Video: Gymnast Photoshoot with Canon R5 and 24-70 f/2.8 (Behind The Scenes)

What's going on, everybody? I am with Anjelika, Canadian Olympic gymnast, and we are at the Royal Botanical Gardens for today's photo and video shoot. Check it out.
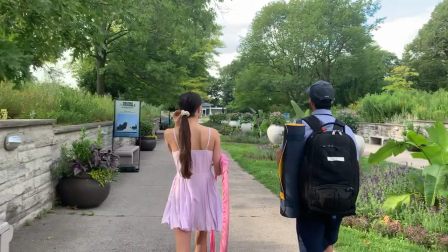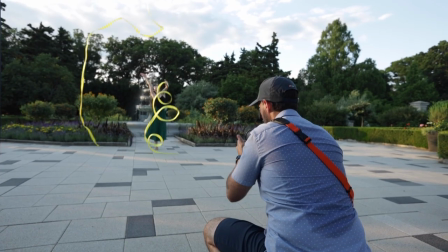[0:18]
The goal of this shoot was primarily to capture vertical video for a creative social post showcasing multiple looks and locations.
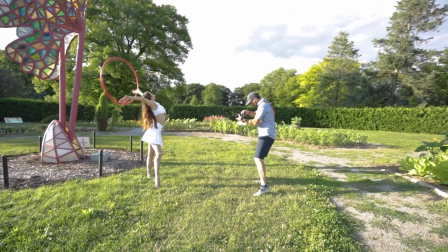[0:26]
In planning the shoot, we paired the location or sculpture with a performance apparatus that would complement it.
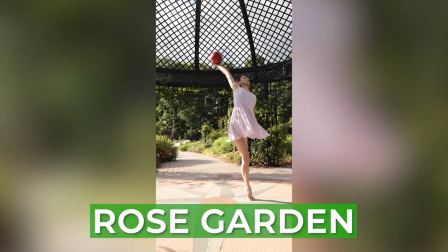[0:32]
At the Rose Garden gazebo, we utilized the open space to let her perform and move freely with the ball.
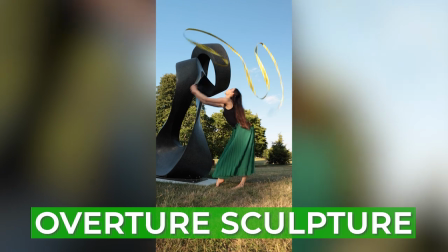[0:39]
We used ribbons at the overture sculpture as the shapes and patterns of the sculpture mimic the swirls and movements of the ribbon.
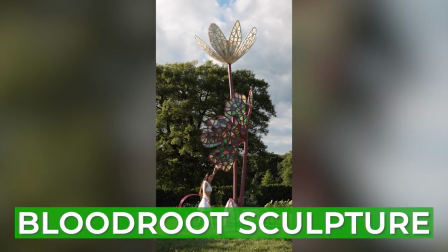[0:46]
For the bloodroot sculpture, we used a floral type outfit that gave a flower petal feel and flair,
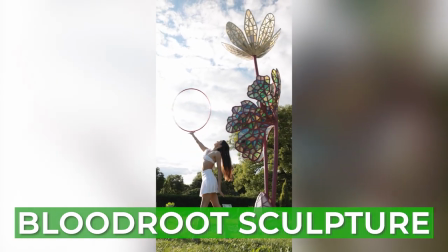[0:52]
paired with a pink hoop which paralleled the stem of the structure. Eventually we ran short on time,
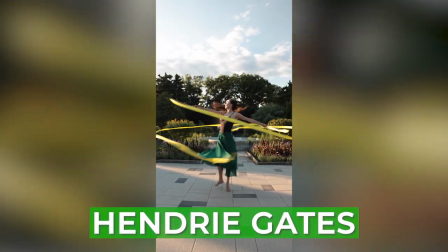[0:58]
but we did finish the shoot at Henry Gates in the water fountain using both ribbons and clubs as the sun went down and the garden closed.
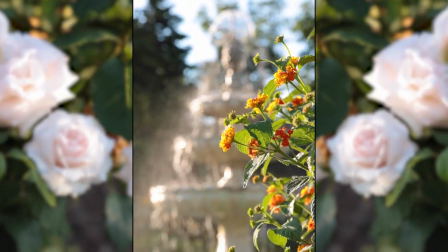[1:07]
We had just under 2 hours for the shoot, and I'll admit it was pretty ambitious for everything I wanted to capture.
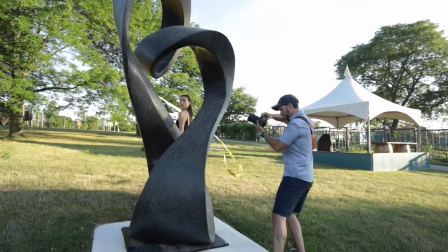[1:13]
I recently upgraded to my Canon R5 and wanted to test the image stabilization and wanted to be able to shoot quick and light run and gun style,
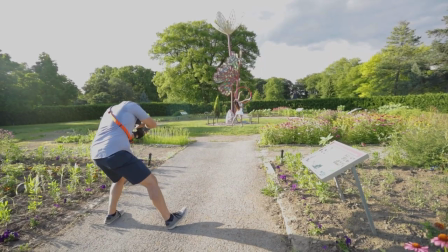[1:22]
capturing video and sometimes photos. So I didn't bring a gimbal or anything fancy for this one.
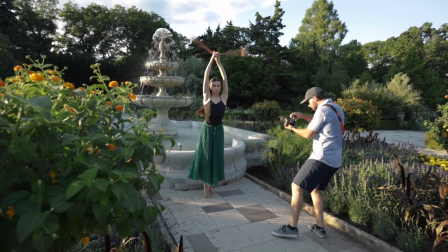[1:27]
I didn't have any monitors or fancy equipment. I hope you enjoy this behind the scenes look at my creative process and how I work with my models,
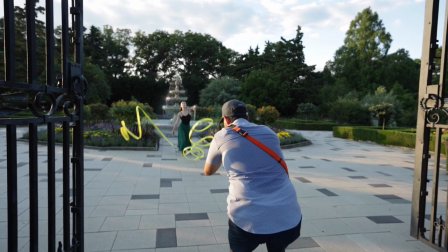[1:36]
and also watching the talented Anjelika perform.
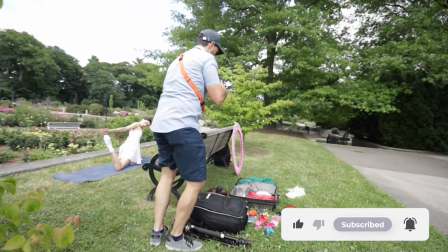[1:42]
After discussing props, looks, and locations, Anjelika took 15 minutes to warm up while I scouted my opening shots for the beginning of the video.
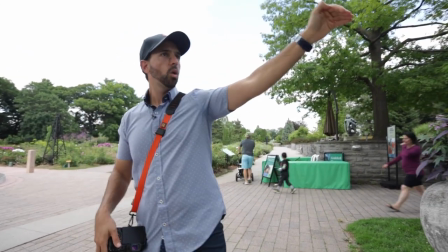[1:50]
My vision was to have Anjelika walking into the garden and taking it all in before arriving at her first location,
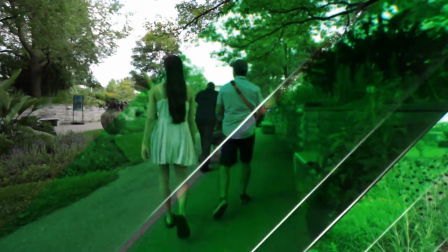[1:57]
which then sparks into a montage of performances at various locations. People aren't going to see your face until you're with the roses.
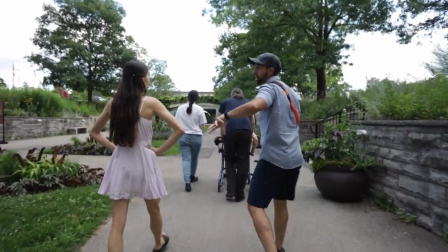[2:05]
This is just sort of like telling the story of getting you there. Think of it like whimsical, where it's almost like Alice in Wonderland.
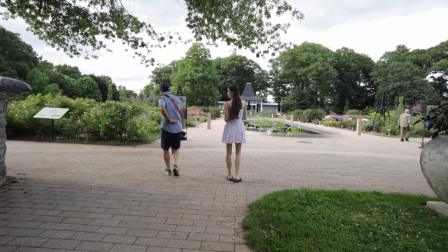[2:12]
So this shot is going to be more from the middle of your back to like the top of your head.
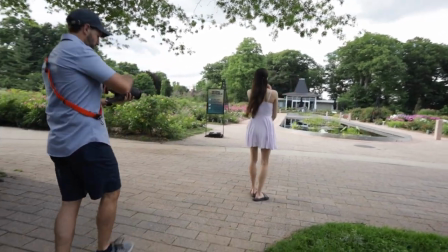[2:17]
So it's all in your head is telling the story. Rolling. There we go, good.
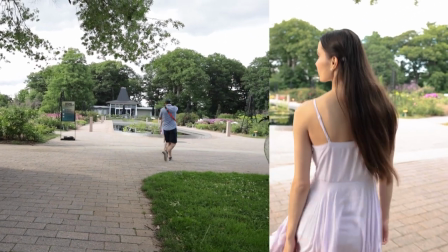[2:23]
Right, perfect, looking left. Wonderful. Cut. Show me which one you're going to touch just so I can focus.
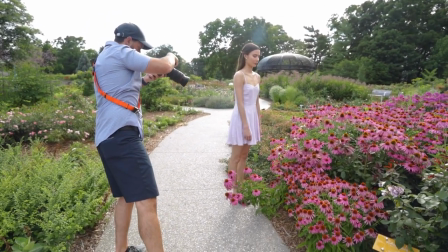[2:30]
Perfect, okay, great. Ready, 3, 2, 1, go. Love that.
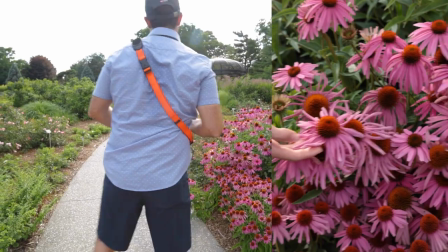[2:37]
And then out. Beautiful, awesome. Here, I'll have you centered in the walkway, just right over there.
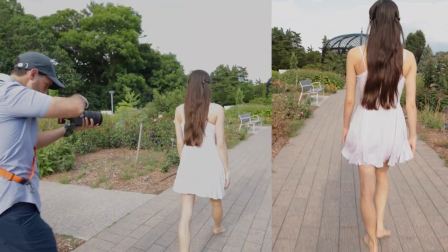[2:43]
3, 2, and 1, and go towards it. Perfect, love that.
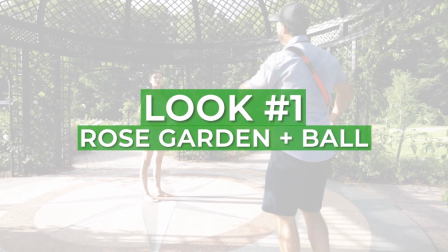[2:49]
I'm going to shoot full body the first time, and that way I have some things to cut to, and then we'll come in and I'll get some close-ups.
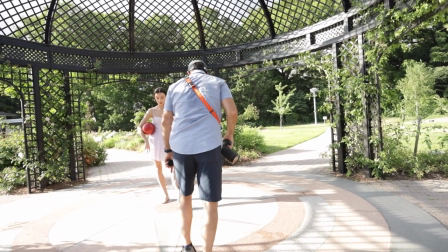[2:56]
Try not to go beyond here. But ideally in the middle.
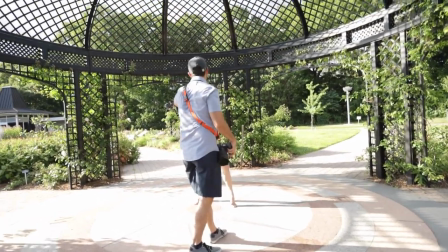[3:01]
Yeah, ideally okay, in the middle. Okay. Action.
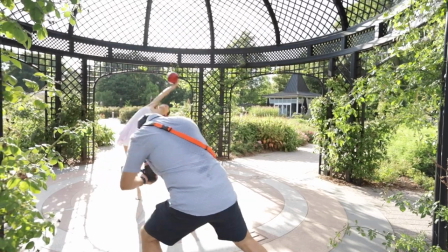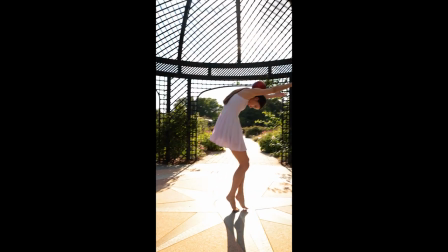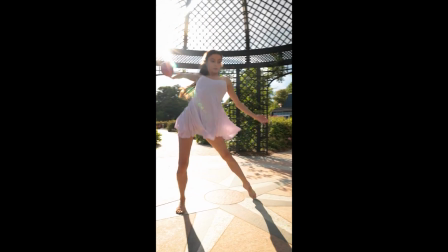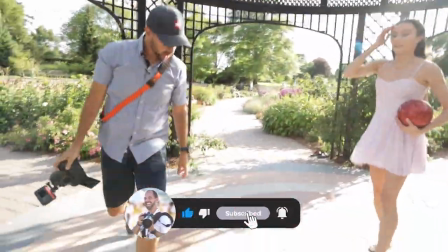[3:30]
And cut. I also want to get a little bit of the footwork too, just so we have something visually different to cut to.
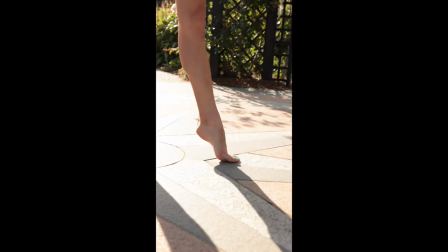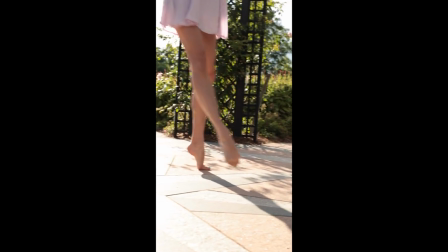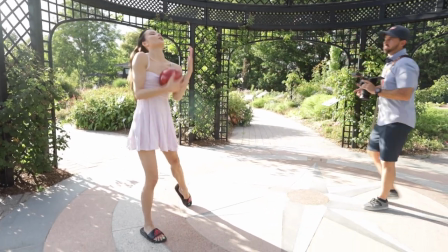[3:50]
After I was happy capturing several clips, it was time to shoot some photos. It'll be hard to get that just to get you in that pose.
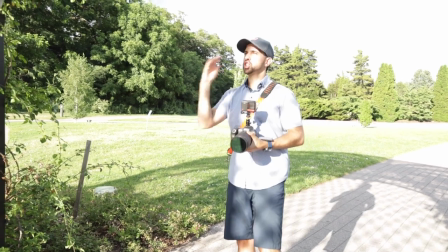[3:57]
So what we'll do is I'll have you move into it and I'm gonna shoot it first so that we get it in legitimate motion.
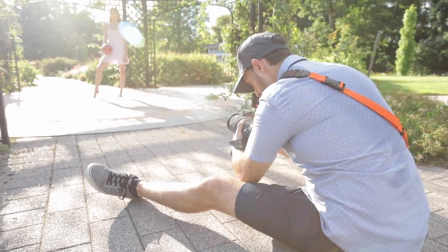[4:06]
3, 2, and 1, go.